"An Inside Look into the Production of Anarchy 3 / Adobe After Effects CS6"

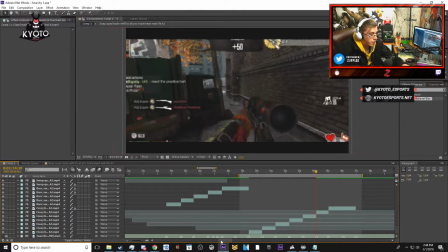37:36 So we're on to the last 2 clips in this sequence.
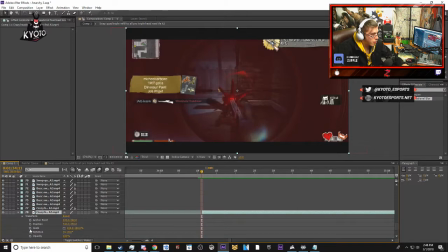37:44 So far we're looking good, no hiccups.
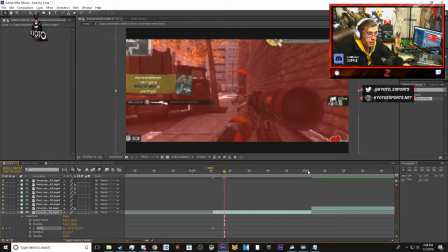37:48 Also very important, make sure you guys save when you're using Adobe After Effects CS6 or
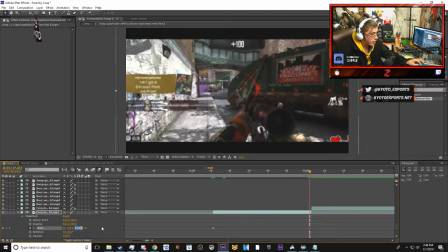37:55 Adobe After Effects CC or even Sony Vegas. Make sure you make the habit of saving a lot, because the program can crash.
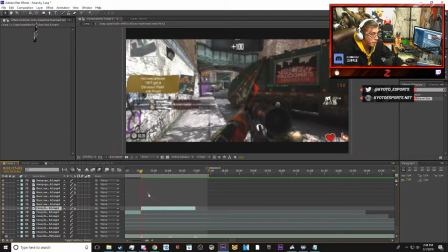38:04 It's not perfect.
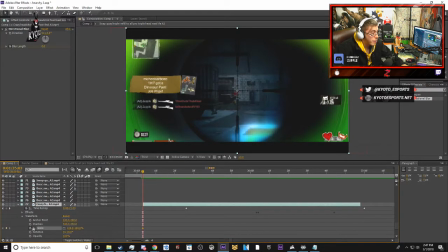38:05 And I've had a lot of heartbreaks happen because of crashes, no matter how big or no matter how good my rig is.
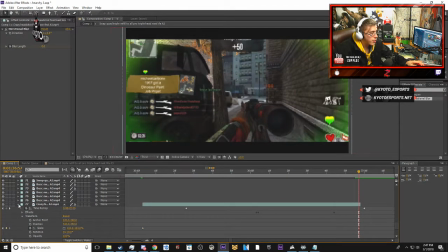38:16 So I'm thinking about doing a double screen pump on this clip. I know I didn't do it last clip, but we could do it this clip.
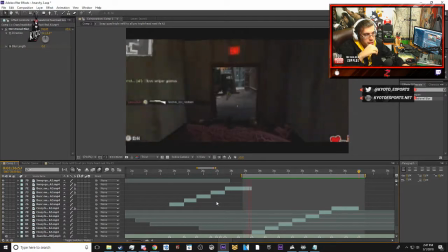38:27 Bam and bam.
Still living a life that was dead.
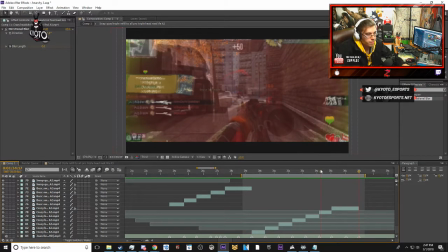38:36 Dreaming as we fall.
And right here is where we're going to add our effects. Now this is something that you guys haven't seen yet that I have done. We're going to be doing, there we go.
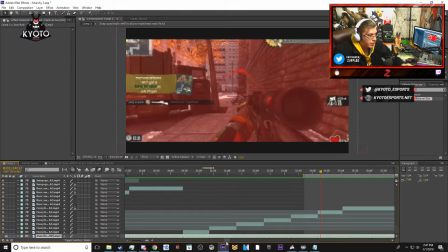38:50 We're going to be adding opacity flashes. We're going to be doing these manually without a preset. So let me show you. Now I have to get this down, so I have to learn the bass and snare right here and kind of implement that.
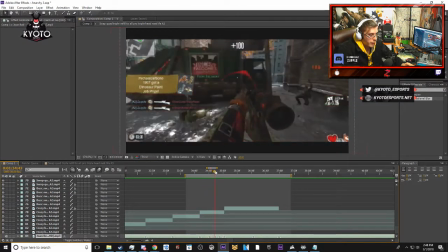39:13 And so bam, bam, bam, bam. Those are the basses there.
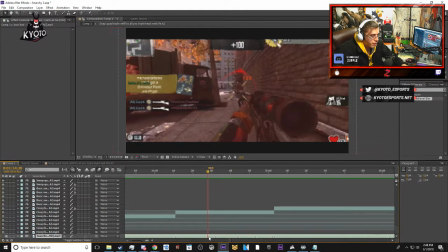39:21 We got the right here at the beginning. So you get the bam, bam, bam, bam. So let's take a look and see how this does. This is never going to be done on the first try.
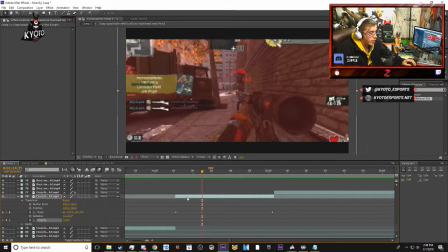39:35 If it is, then we're very lucky. So we're going to place the opacity at 100. 100 is the full opacity. It's how you can see the whole clip. The lower the opacity goes, the darker the clip becomes. So we're going to keep it at 100 here. And then we're going to have a base value.
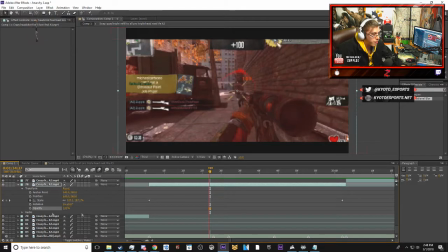39:54 You know what? We'll do this here. We're going to keep the... This is a bit hard to gauge here. No idea. So we're going to move it back to where it was. We're going to delete this marker.
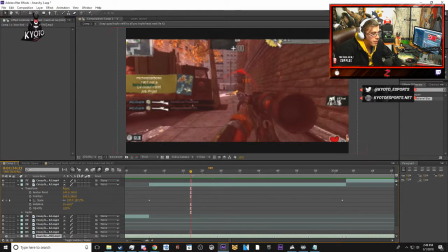40:09 We're going to use this marker as a gauge. So we're going to do the same thing that we just did at 100. Down to, we keep it usually at 60, maybe 50.
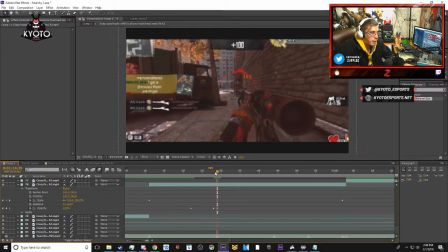40:24 We'll go 50 this time. And then go to 100. I see a lot of people make the mistake of going all the way down to 0 opacity.
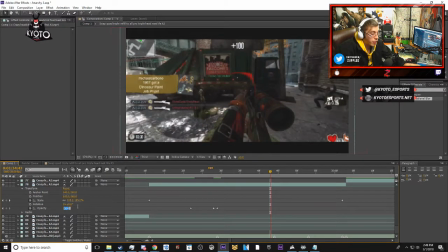40:32 I've done that before. That's how I used to do it.
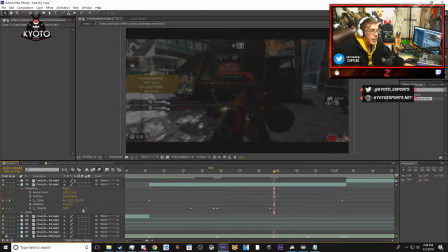40:34 And what that does is it just makes it go all the way down to where you can't see anything, and then it pops back up full opacity and everything. And it really hurts people's eyes. And that's a really bad way of causing 100.
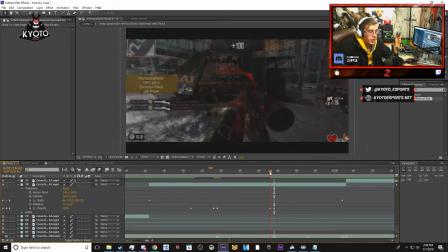40:50 That is a really bad way of causing epilepsy. And that's not something you want to do. That's something that I saw in example 4 that Meerkat edited for Sprat.
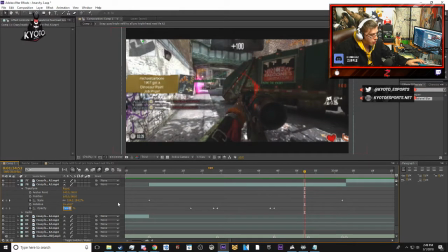41:03 He made the opacity go all the way down to 0.
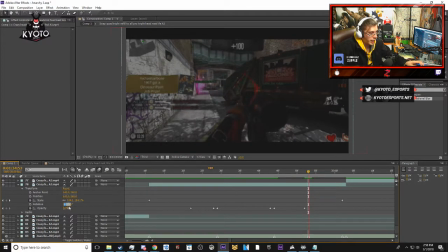41:07 And what that did was created a very bad strobing effect, and you don't want that.
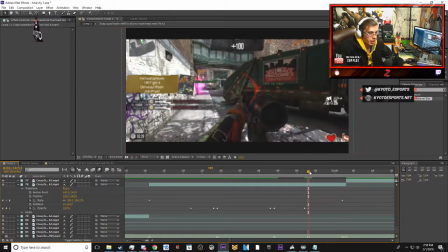41:14 That's something that really hurts people's eyes. So you go all the way down to 50, and it just dims it. That's all you got. It's all you want, is you want the dim. You don't want the full strobe effect, because you don't want to hurt people's ears, or you don't want to ears.
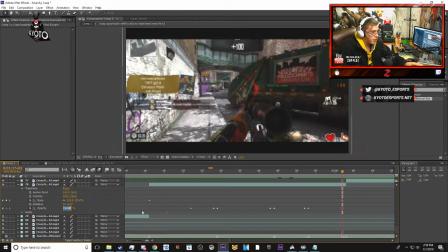41:28 You don't want to hurt people's eyes. So actually, have to make this. You know what? Yeah, we'll go over here. Make this 50, and you'll see what I mean in a second.
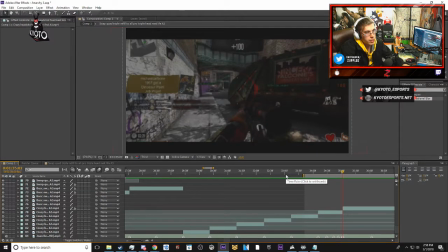41:44 Now you see how smooth that was, even though that wasn't completely in sync with the bass and snare. Maybe it was, I'm not too sure, but you see how it just dimmed it. That was a lot easier to watch than, say, having it go all the way down to 0.
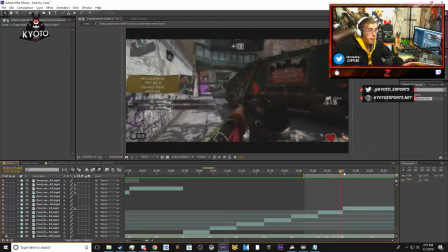42:07 That was actually not that bad. I might keep it like that. Bam, bam, bam. So now you get to see the whole.
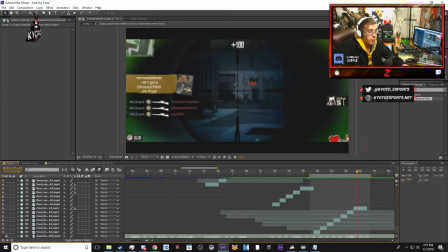42:13 I'm going to show you an example of what I mean by that too.
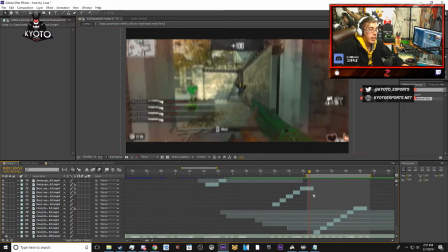42:19 Now right here, actually, I'm going to add some more opacity flashes. Dun dun dun. Into the next one. But here's how it looks so far.
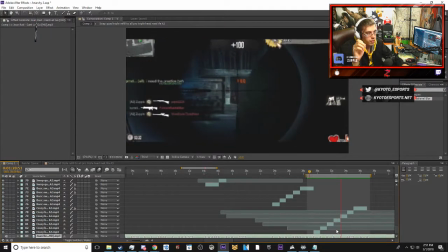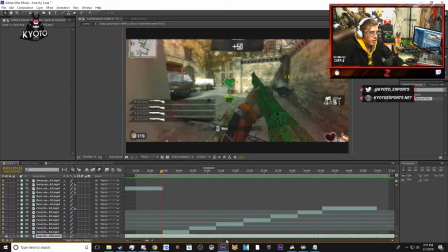42:39 It's not perfect, but let's take a look here. So one of these clips right here had the bass and snare going wild.
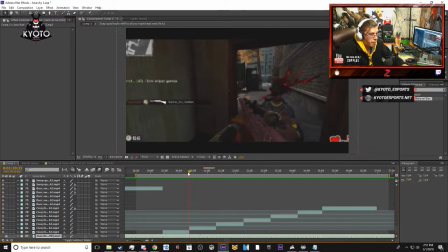42:49 Right there. So perfect. Bam, bam, bam. Now we don't want to do the directional blur too much. Or sometimes I guess we can. You know, yeah, we'll do the directional blur here.
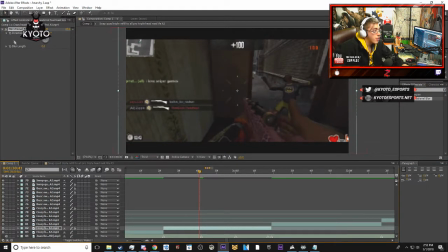43:04 When it comes to editing montages, it is all about feel and adjusting things. 12.1. Go down to 0. Go back up to 12.1.
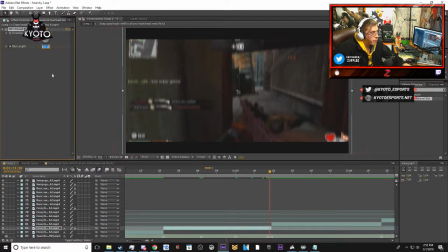43:25 Go back down to 0. And then you're left with this.
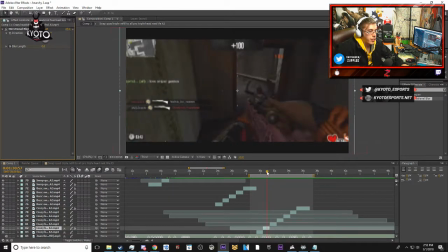43:35 Bam. You want that subtleness right there. Right here. 1, 2. You want that subtleness. You don't want it up in your face.
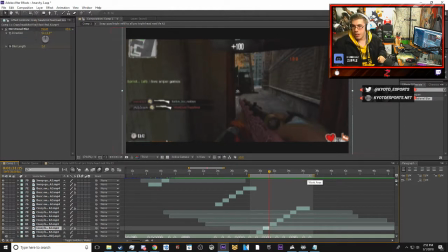43:52 Hey Gareth, good to see you, brother. Good to see you. We are just editing Tajas out here. So here's how the full clip looks, and I'm probably going to keep it like this until we go back and probably add a color correction to it or whatnot.
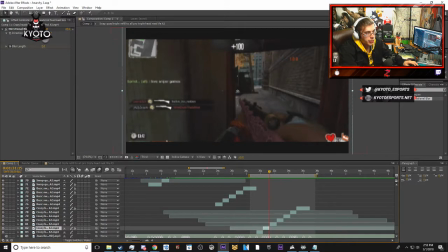44:11 Until we go back and add sound, gunshot sounds too.
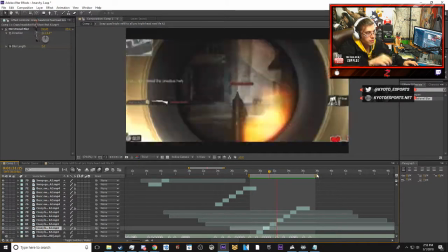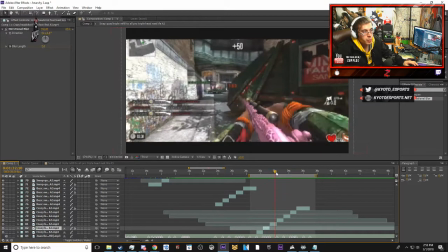44:23 Now the reason why I cuss to each clip is because when it comes to this game, it's very hard to make it look good. So doing as much as you can to kind of override the choppy animation that this game does have
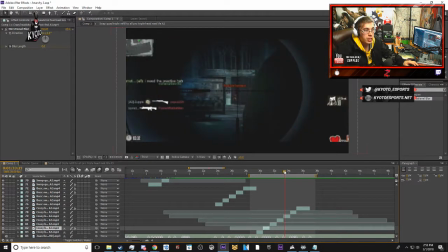44:37 will, in a sense, make it look a bit better, but not always.
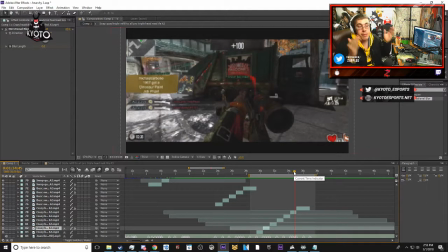44:42 So there are going to be certain clips where I don't scope out, I just keep my scope in, and it doesn't really look as good as I would want it to. But I mean, that's all up to my gameplay. Some people are different like that. But a clip like this is about as much as you can make it look as good.
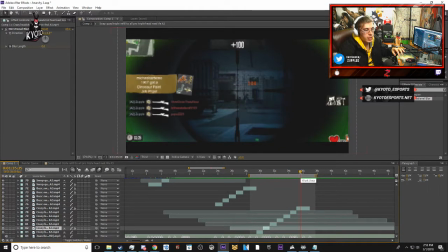44:58 So one more time, and then we're going to move on to the next clip.
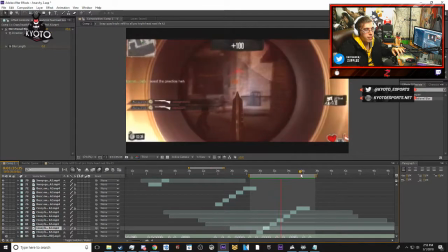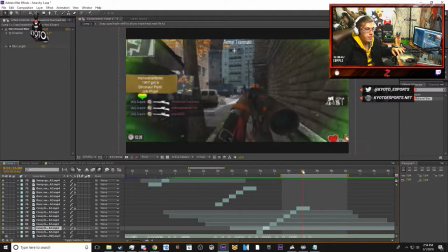45:10 That's pretty good. Boom. Bam.
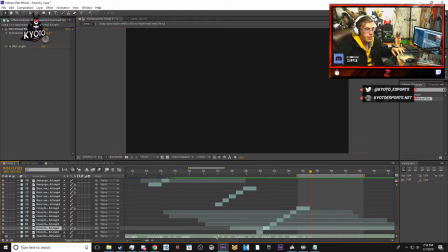45:17 And into the next one. So now we're going to do our audio syncs.
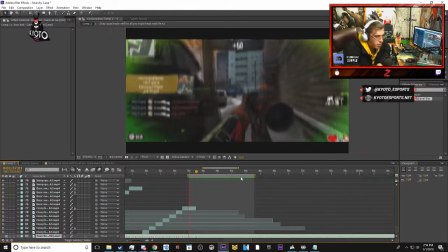45:24 Pretty cool stuff.
As we fall, irreplaceable.
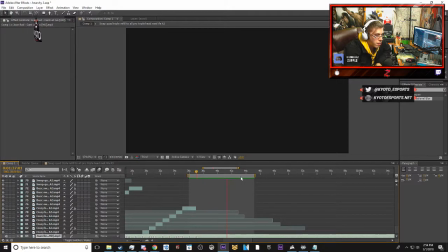45:28 Time to wake up, it's over, we're leaving alone.
So we got our transition, and then 1, 2, 3, 4, 5, 6.
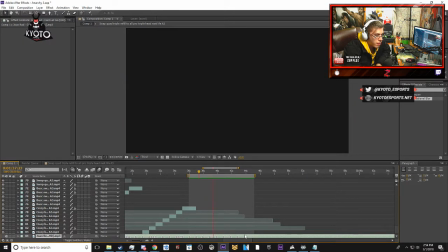45:44 As we fall, irreplaceable. Time to wake up, it's over, we're leaving alone.